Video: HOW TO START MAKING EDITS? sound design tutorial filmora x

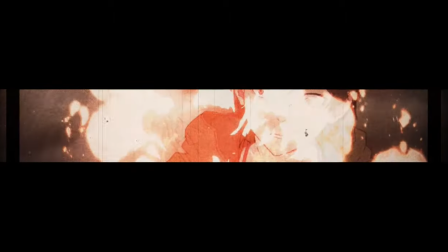(0:00)
Hi everyone, I was often asked how to make an edit, I do not know what to answer because my skills are still low, but I can share my experience and give advice, you are different,
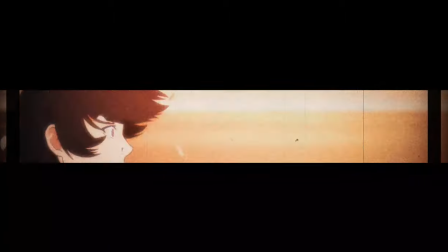(0:09)
everyone has different styles, so I will be glad if I can help you at least with so, this will be information for novice creators,
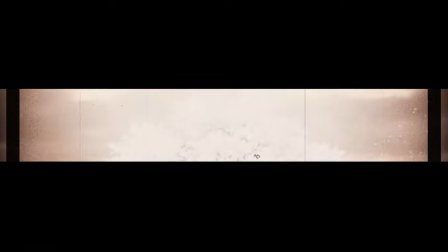(0:16)
perhaps this instruction can help you too, the tutorial on working with sound will be at the end.
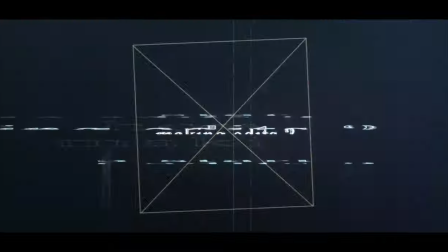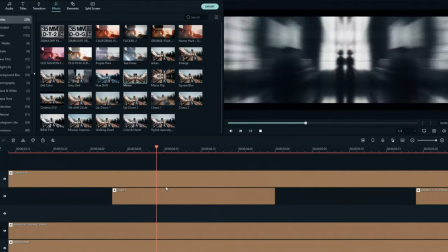(0:27)
And so let's start with the program of the Filmora. If you are still starting to make edits, or your computer is weak, this program I can advise you.
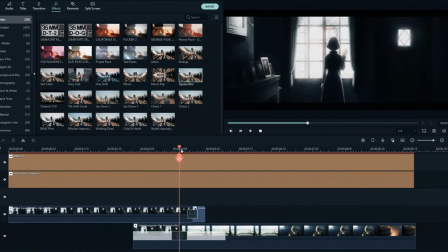(0:35)
Program with limited functionality, but with unlimited imagination, so if you practice, you can achieve a pleasant effect in a peculiar style.
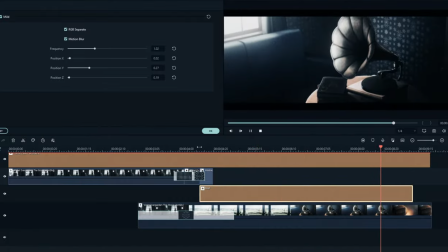(0:43)
Acquiring skills comes over time, and only desire is satisfied, but you should not force yourself if you don't like something, but you don't need to be lazy either.
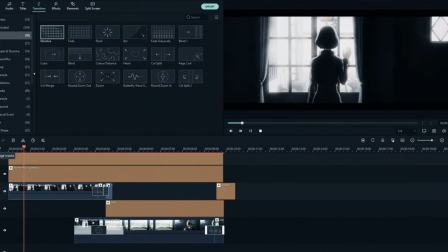(0:52)
Links to the program I have can be found in the Discord, and there will be a package of effects.
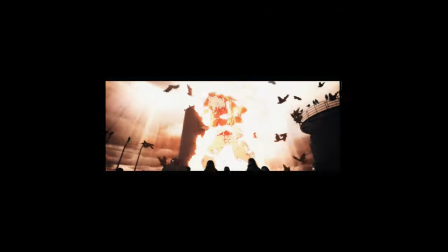(1:01)
What is the mistake of novice editors? Color correction, synchronization, sounds, and work in video materials.
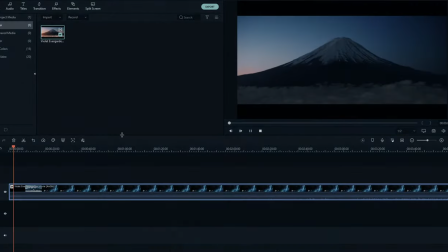(1:09)
For a start, I advise you to download anime for edit in good quality, and draw attention to high quality rendering.
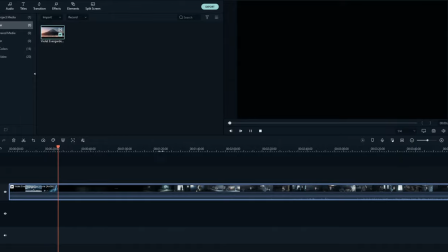(1:15)
To improve the quality, you can use the grain effect, it looks nice and greatly improves the quality.
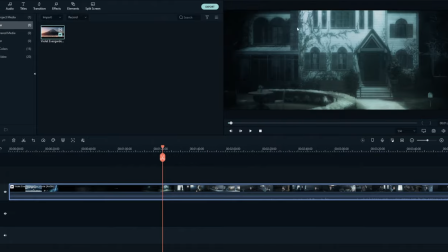(1:21)
I have links in the Discord to archives with anime in good quality, with Japanese voice acting,
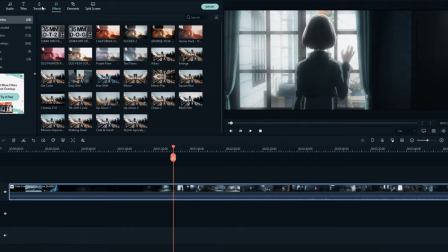(1:26)
the link in the description contains a lot of things useful for editing and design.
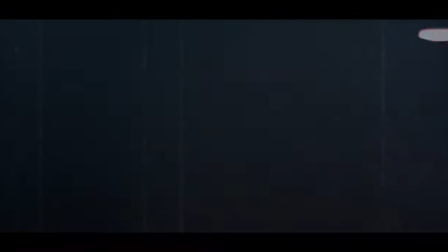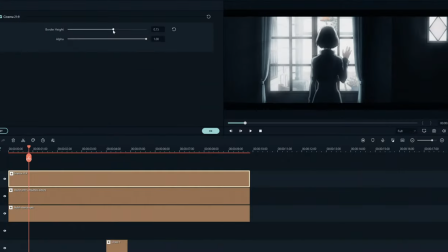(1:37)
Color correction, it must be used for the entire video in the same way, I combine it with that video layer by color,
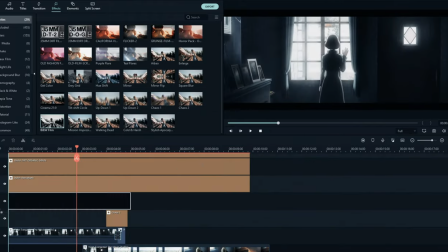(1:44)
for example, so that bright scenes are not even brighter, and dark scenes are darker as well with colors.
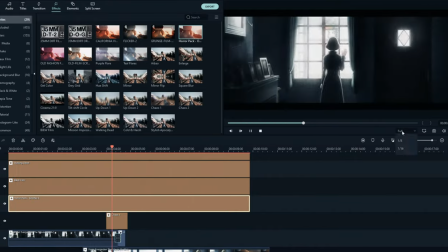(1:49)
Do not limit yourself to one effect, you can experiment, you can achieve amazing results.
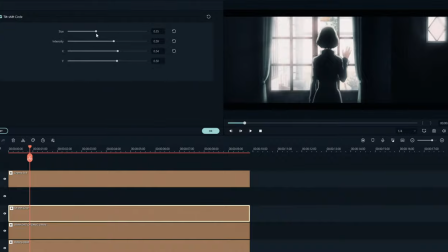(1:55)
And thanks to color correction, the effect is combined with the video so that there is no greater difference.
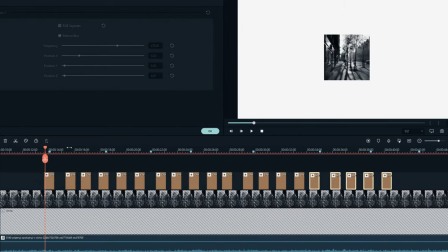(2:04)
Synchronization. What you need to know so as not to lose connection with music when working with video, it is important to use markers because it also helps to accurately hit the beat if your computer is weak and lags.
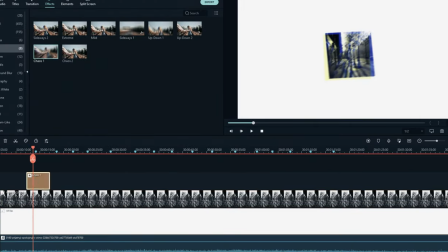(2:15)
It is important to follow the same duration of the video as the sound so that the moment is not when the beat is not longer or shorter than the sound.
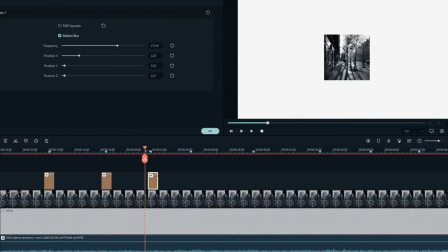(2:22)
This combines the picture and sound into a single composition.
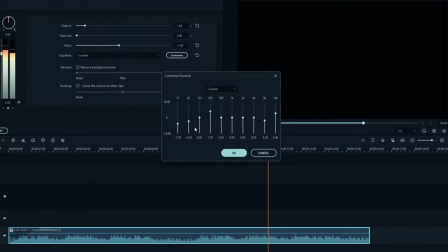(2:29)
Sound edit. Working with sounds is also important. This complements the atmosphere for edits.
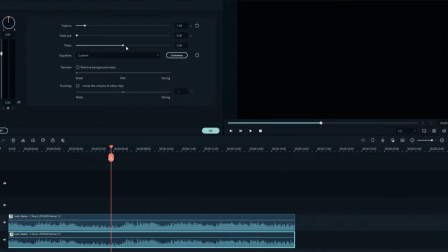(2:35)
The use of the voice from the anime should be without unnecessary noise or if they are quiet and can be hidden by the song,
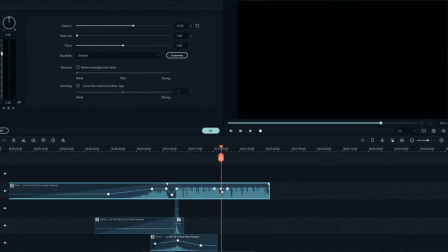(2:40)
try to avoid sudden appearance or disappearance of sounds. This greatly affects the perception.
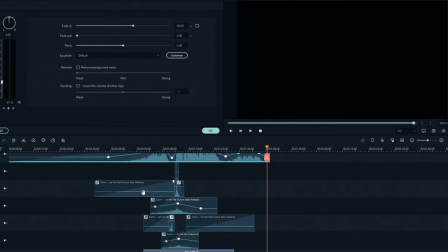(2:46)
Try to select the music to the atmosphere of an anime or event. If you add a special sound effect, you need to adjust it to combine it with the song and it sounded like one whole.
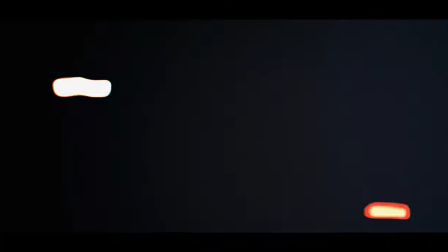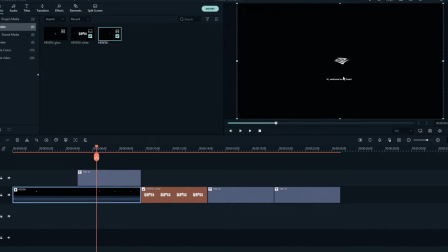(3:01)
Work with video materials. Try to use only the mainframes and repeat after cutting the moments.
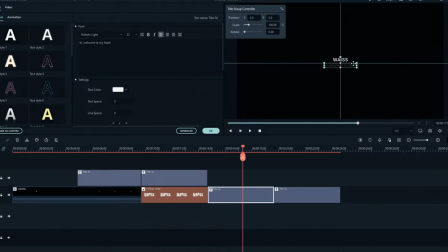(3:06)
Reconsider whether they are visually well compatible and replace them with more mainframes. So that the viewer perceived and felt what you wanted to convey with the help of the video. I can also say that not using materials like logos and close-up text is much more epic when everything is correctly positioned.